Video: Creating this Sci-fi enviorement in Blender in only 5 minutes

So today I'm gonna tell you how I made this super cool sci-fi scene animation in Blender. Let's take a look.
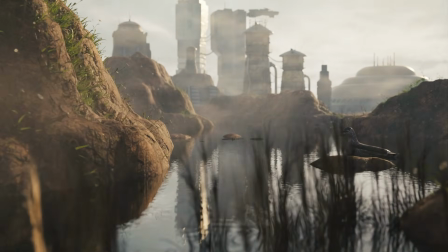So I had the idea of making a sci-fi environment for a long time. I wanted to make it as if Earth was recovering from a previous crisis. That's why I added that short grass that you saw, so it made it look kind of like that rebirth. Now let's start with the process of making this animation in Blender. Let's go.
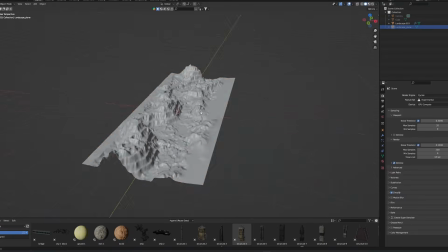0:38 The first thing I did was to block out the landscape with the landscape add-on.
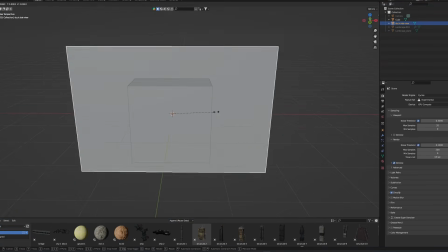0:43 Also, I added a plane to represent the water. And then I started modeling our protagonist for this video, which is Freddy.
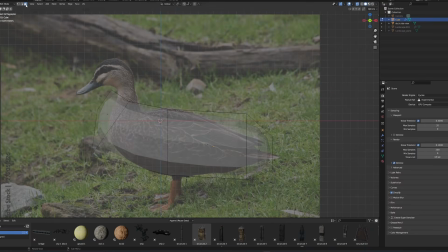0:50 I modeled him by extruding and rotating a subdivided cube.
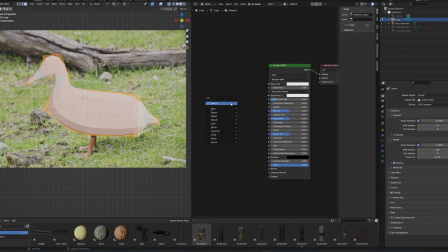0:58 Also, I used the same image I used as reference to model Freddy, and I slapped it as a texture.
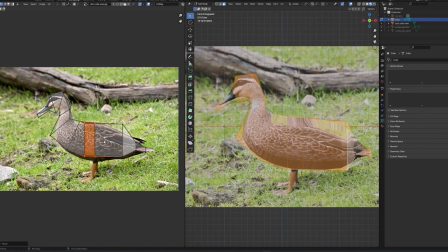1:05 Using Ian Huber's technique, also with proportional editing and UV unwrapping, I squished the texture inside the mesh.
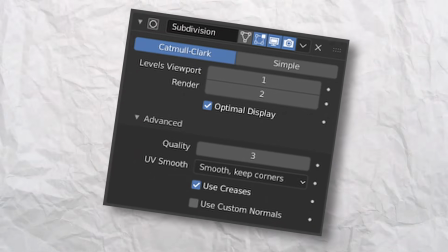1:15 At the end, it looked kinda trash, but after another subdivision modifier, no one will notice.
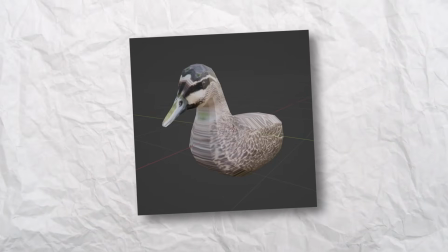1:22 Once I had Freddy nice and textured, it was time to rig him to animate him.
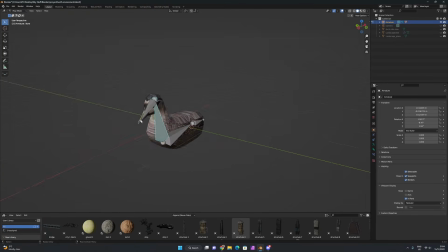1:26 Once rigged, it's time to put our little friend in the water and start the animation process.
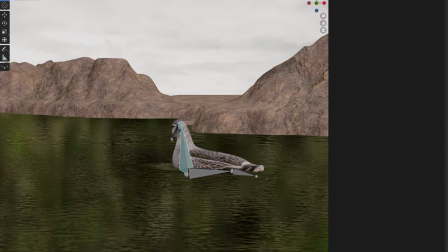1:34 To animate Freddy, I rotated his head bones and neck bones primarily.
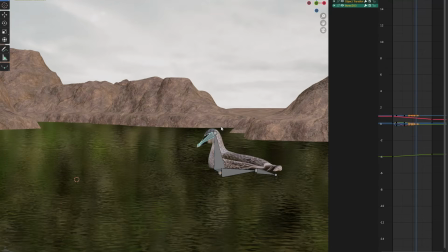1:38 Then I used a noise modifier to give his tail some life. Look at that crazy wiggling tail.
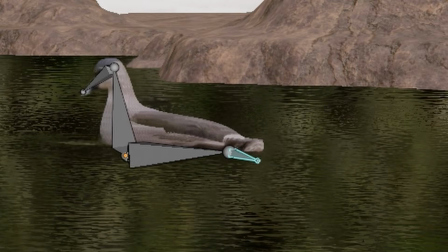1:44 So good.
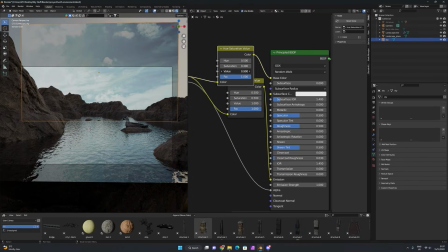1:46 Also, to make the scene pop more, I imported an image of a sky and put it as an emissive shader so it looked more realistic.
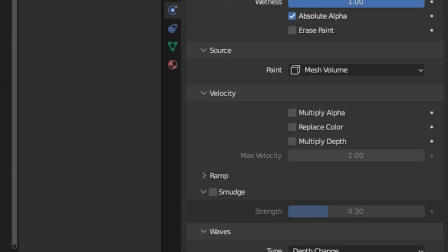1:54 In addition, I added some physics to the water so that when Freddy swam, it will make waves like in real life.
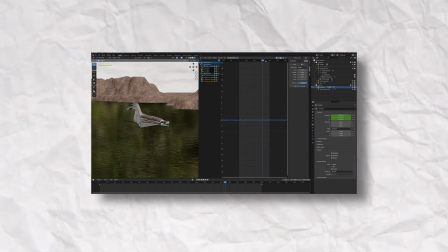2:00 Once I had most of my scene animated, I started adding more stuff, because honestly the shot was kinda empty.
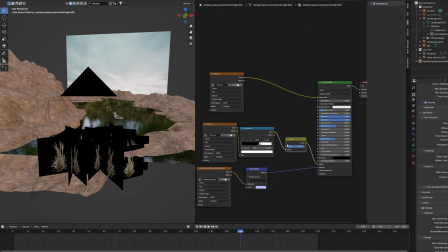2:06 So I started adding some tall grass in the front to cover some of my mistakes in the animation,
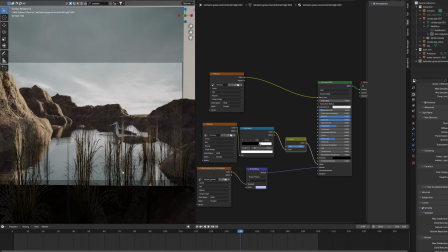2:12 as well as to give more depth to the scene with depth of field turned on, so I can get that beautiful bokeh. I did that by rotating the same image with a transparent background to make it look more 3D.
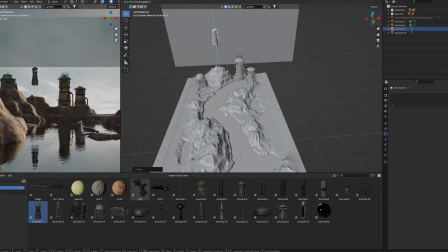2:24 Next, I started adding some sci-fi structures in the background, which really made it feel post-apocalyptic.
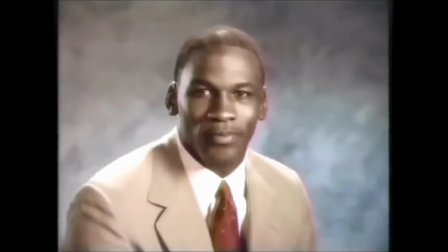2:32 Stop it. Get some help.
Because I saw my frame rate was still pretty good and wanted to know how much my new PC could resist. So I wanted to add even more stuff. If you guys want me to make a special video for the PC, leave it in the comments.
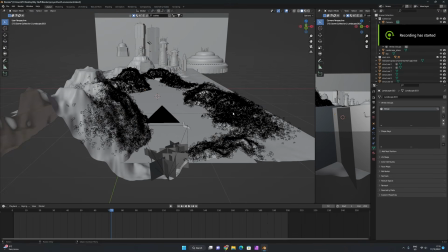2:48 So to make the PC suffer,
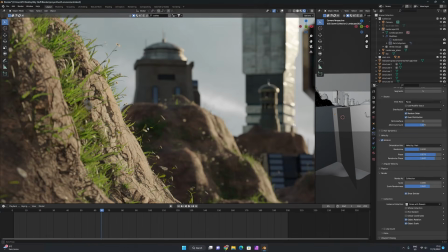2:53 I did a particle system with vegetation. Probably one of the most intensive things, if not controlled properly.
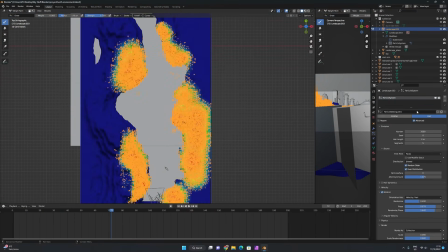3:01 I used some weight painting to manage the density as well, but because the computer is still run pretty solid,
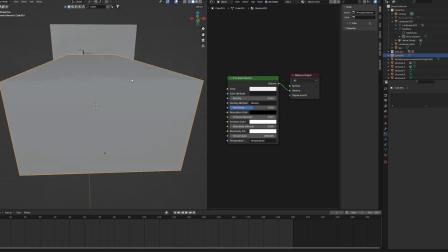3:08 I said why not add even more stuff. So I made a volumetric cube that made some emissive clouds like fog,
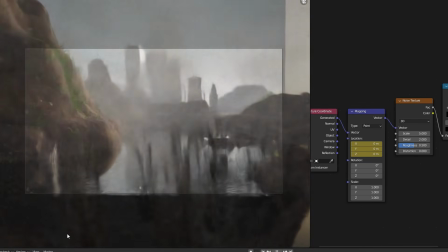3:16 with some animation to make it look like there was a super strong wind. Also, I took a second to do some camera animation.
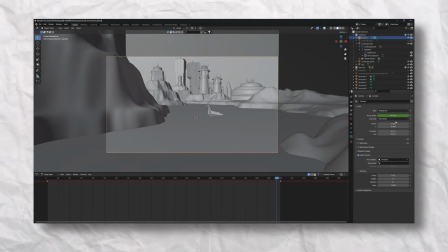3:23 I wanted to do a vertigo effect like they do sometimes in the movies when something is really impressive,
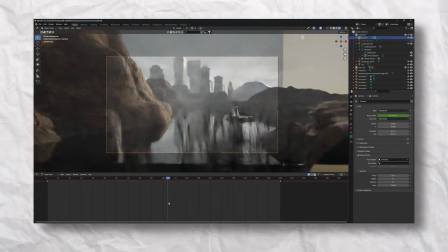3:30 but I didn't want it to distract from the animation. So after that,
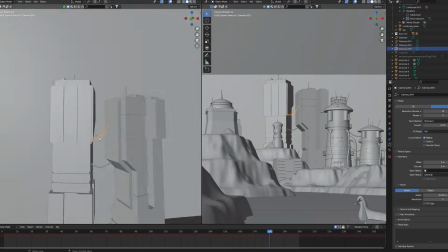3:35 I modeled some cables for the buildings and adjusted them with proportional editing to fit each structure and gave them a dark color.
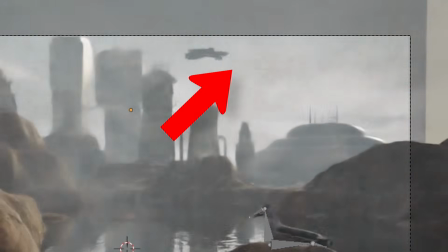3:43 Also, to top everything off, I animated this spaceship across the sky, which looked pretty cool in the end. Finally, I rendered my animation in cycles, and which was super quick thanks to my new computer. So after rendering, this is the result of my animation, which probably is one of the best animations I have done so far.